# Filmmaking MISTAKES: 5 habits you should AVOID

When I came out of film school, I thought that I knew everything, that I was a great filmmaker. And oh boy, was I wrong. I knew my basics and that's it. I made so many mistakes over the years, but the most important thing was that I also learned from those mistakes. So in this video, I want to share those mistakes so that you don't have to make them. Now before I start, guys, I first like to know from you, what was your biggest filmmaking mistake? Let me know in the comments down below. I'm always curious from other people what those mistakes were. And now without further ado, let's start with the video. My name is Jordy for cinecom.net and welcome to Creative Tuesday.
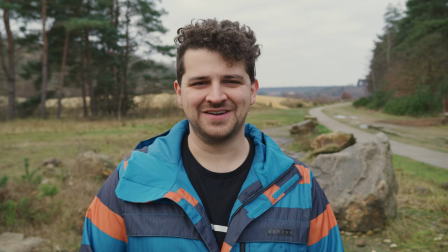41s
Tip number one, often you do pay attention to camera framing and so on, but one thing that most aspiring filmmakers forget is the height of the camera.
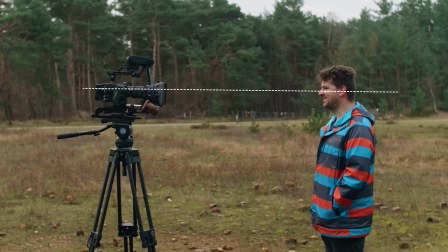50s
With presentations or interviews you want to have the camera at eye level.
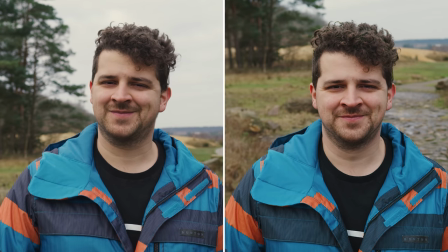54s
Slightly below or higher than the eye level feels weird and should be avoided unless you have a good reason for it.
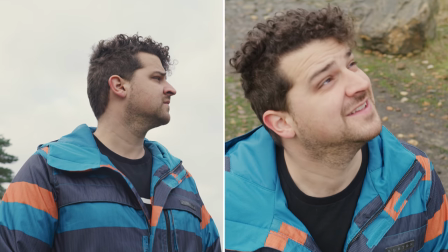61s
Going lower or higher with the camera can actually give a nice perspective,
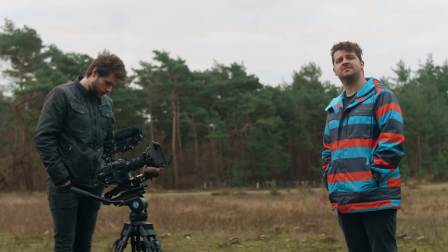66s
but make sure that you move the camera high or low enough so that it doesn't feel like a mistake. Tip number two, backgrounds. While we're doing all the effort and making our subject look good on camera, we often forget about the backgrounds.
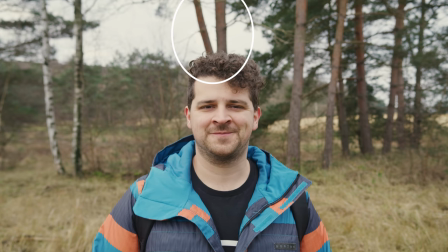79s
Make sure that there are no objects behind the subject that could give a weird impression, such as a tree or a pole sticking out someone's head. Also, think about brightness and colors.
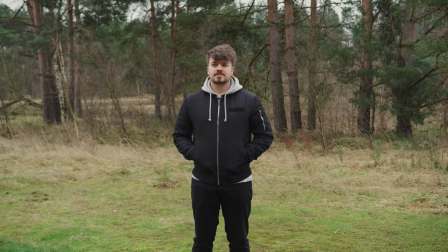90s
When your subject is wearing dark clothes and your background is also dark, then your subject will get lost in that. You want to get some difference, so in this example, it's better that your subject wears brighter clothes.
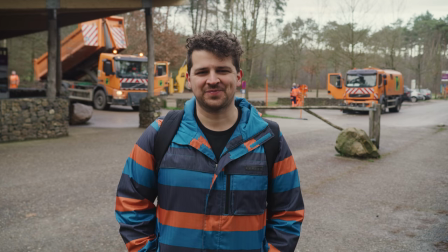102s
And the same goes with movement. Are there distracting elements in the background that do not add to the story, then try to avoid that. If these tricks were part of the story, then it's okay, but if not, look for something else. A very simple trick to make your subject pop out is to work with blue colors in the background as that is in contrast with skin tones.
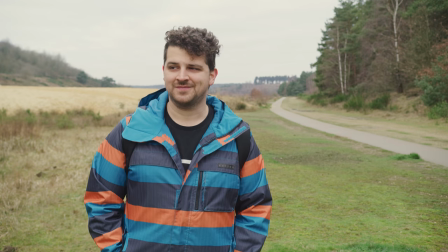123s
Now having depth in your background separates your subject as well as you get a more shallow depth of field. Anyways, there's a lot that you can do with the background and it could have its own video. If you'd like to see a tutorial about that, let me know in the comments down below and who knows.
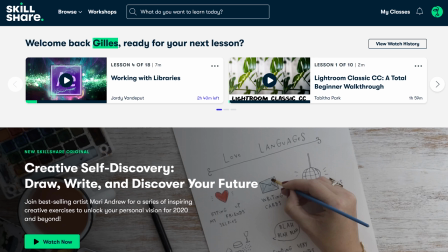138s
I also like to mention real quick that we have an in-depth class on Skillshare about filmmaking from beginner to pro.
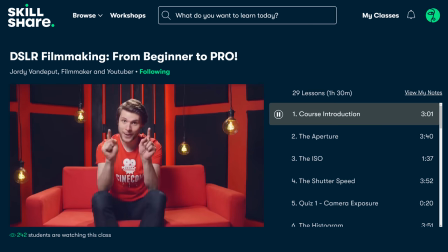144s
Now in this class, I teach the entire foundation about camera work and storytelling that you would also see in your first two years at film school. Funny enough, some teachers at the film school where I've been to have actually been using my class for the new students there. So it is definitely a class that I can recommend to anyone if you're starting out with filmmaking. You can click the first link in the description down below to check it out right now. Now when you sign up for the first time to Skillshare, you'll actually get two months for free and after that it's less than $10 per month, which gives you access to all of the premium classes on Skillshare. Alright, let's continue. Mistake number three, lighting. More specific, hot spots and flat lighting. When you're starting out, you'll mostly be working with existing lights. The outdoors are fairly easy.
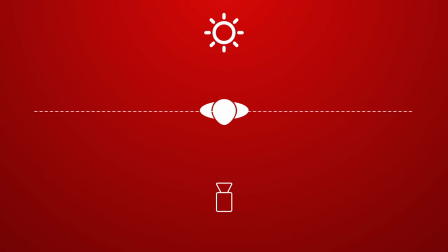190s
Like mentioned many times before on the channel, draw an invisible line through your subject parallel with the camera and now make sure that the sun is always on the other side of the line.
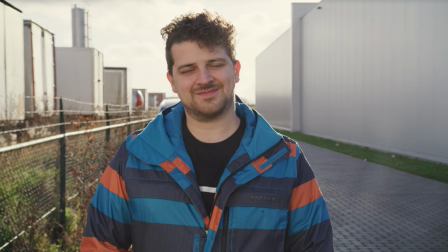199s
This doesn't have to be straight behind the subject, it could also be on the side.
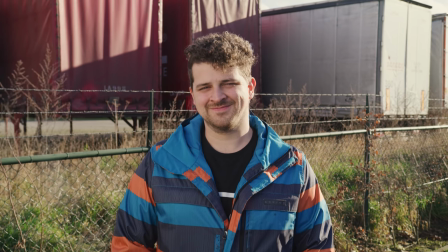203s
This way you're creating depth, your subject won't have the sun in his eyes and you get some contrast. Indoor, a common mistakes are hot spots, usually from small spotlights in the ceiling.
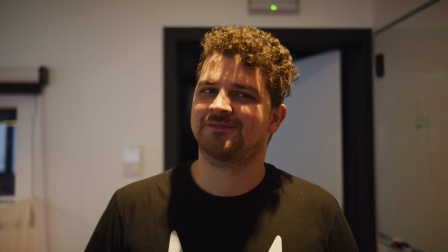215s
Try to avoid that they shine into the face of your subject.
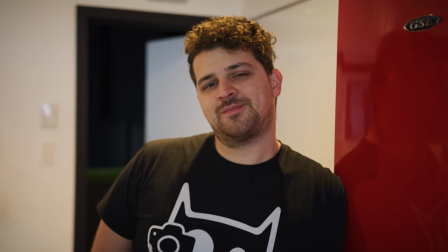218s
Again, draw that invisible line and try to get such light behind the subject and make it function as a backlight.
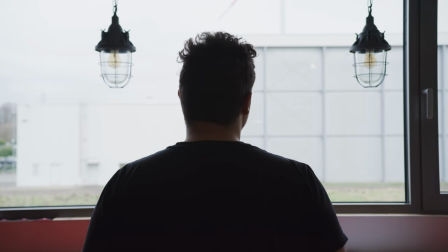224s
As for the fill light, make sure that there is some contrast over the face. Don't put your subject like right in front of a window, but instead in an angle.
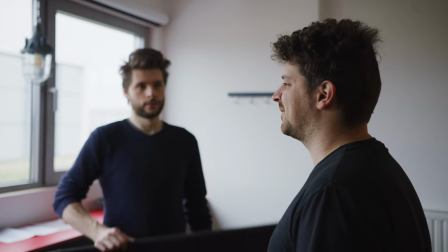232s
One thing you could also do is buy or create a flag, which is just a black fabric around the frame.
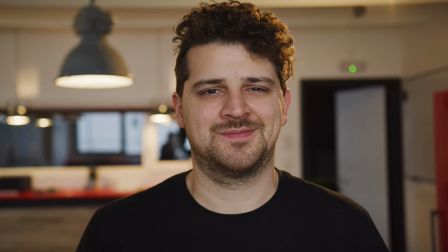238s
Placing that on one side of the subject will cut away some lights, creating contrast. And this technique is also called negative fill. Tip number four, when you're operating a camera, don't lock yourself in.
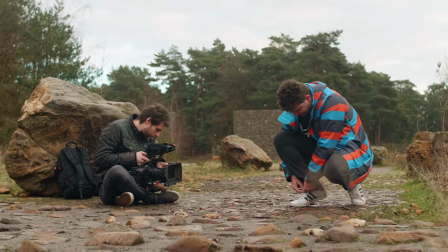250s
When you have to take a shot of someone tying your shoes, for example, I see a lot of filmmakers sitting down and locking the camera in to make the perfect shot.
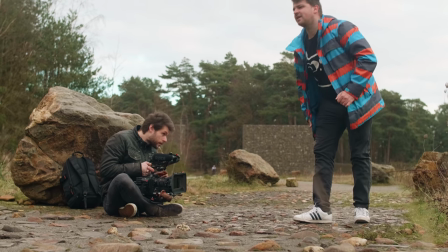259s
In reality, you've locked yourself in.
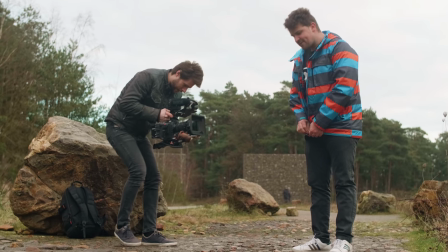261s
When your subject does something sporadic or something else unexpected, you will miss that moment or at least your transition to it will fail. Unless you're doing fiction, I would always recommend to take a flexible pose while making your shot.
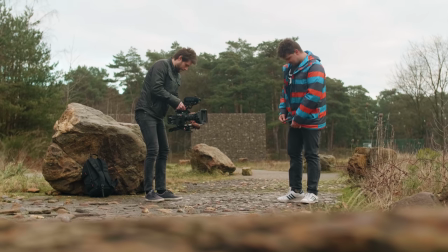276s
From such a pose, you can smoothly bring your camera to a next action. And finally, I'd like to add another common mistake which is mixing camera styles.
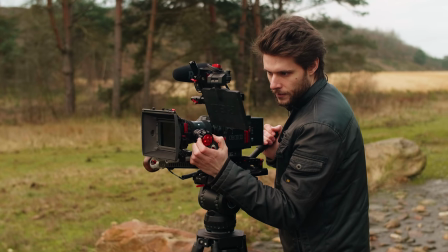284s
An example is where you start the day by filming everything from a tripod or a slider.
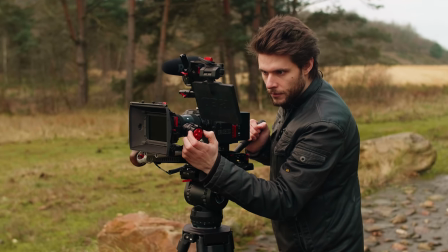290s
But as the day progresses you start losing time,
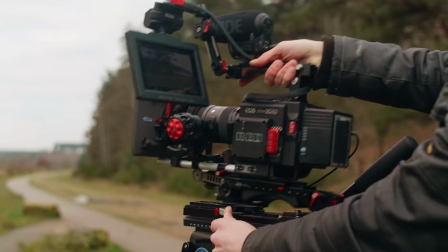292s
everyone gets tired on set and a lot of the time I would see filmmakers suddenly go handheld because it goes faster.
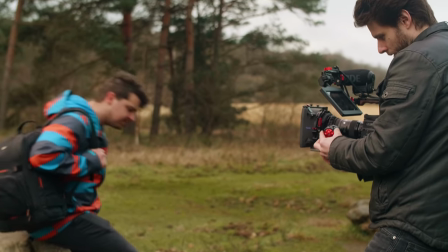300s
When you don't have a storytelling reason to suddenly change your camera style then don't change it. Never do something because you're getting tired and you want to be home before dinner. You will regret that in the edit. So keep focusing and go 100% for the project until you got every shot on tape. Which brings me to the last mistake to avoid and that is not monitoring.
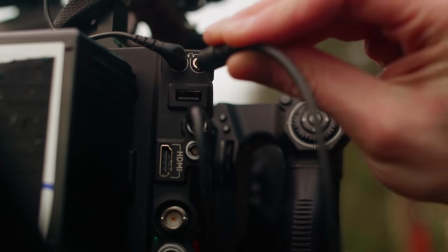323s
This is for both audio and video. With audio it's simple. You just plug in some headphones or earbuds and listen to the audio while it's being captured.
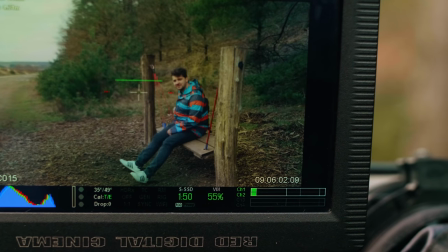331s
Even when you see the levels move it is still important to monitor. We have had it happen so many times where a sudden crack in the audio appeared, a wind blow or even someone's lavalier mic that came loose and now hangs somewhere in your jacket. Audio levels don't tell such issues, only headphones can. And the same is with video.
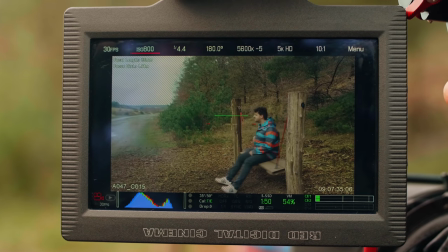349s
Looking at your display is not monitoring.
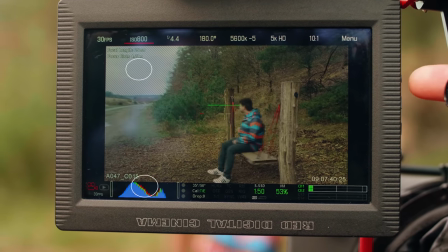352s
Use the built-in tools like histograms, zebras, exposure assistance, etc. to determine whether or not your shot looks good. If you find yourself making such mistakes often, then stick some pieces of tape to your camera with a checklist on it.
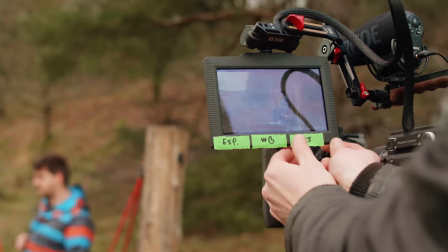366s
Before every shot, go over your checklist. Because in the beginning it might be too much information on your display. So only having those essentials stick to your camera could be really helpful. And those were my top 5 mistakes that you should avoid at all time. If you enjoyed this video then you'll definitely learn a lot from my beginners class. So click that first link in the description down below to check it out right now. Thank you so much for watching and as always... Stay creative! It's not on the list guys, but...
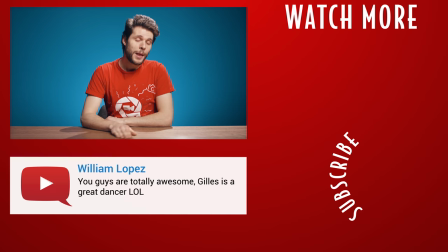395s
It's because I'm a little bit embarrassed about it. But one mistake that I also did once was... Like, I forgot something to bring on a shoot. It wasn't the SD card, no. Once I forgot the camera.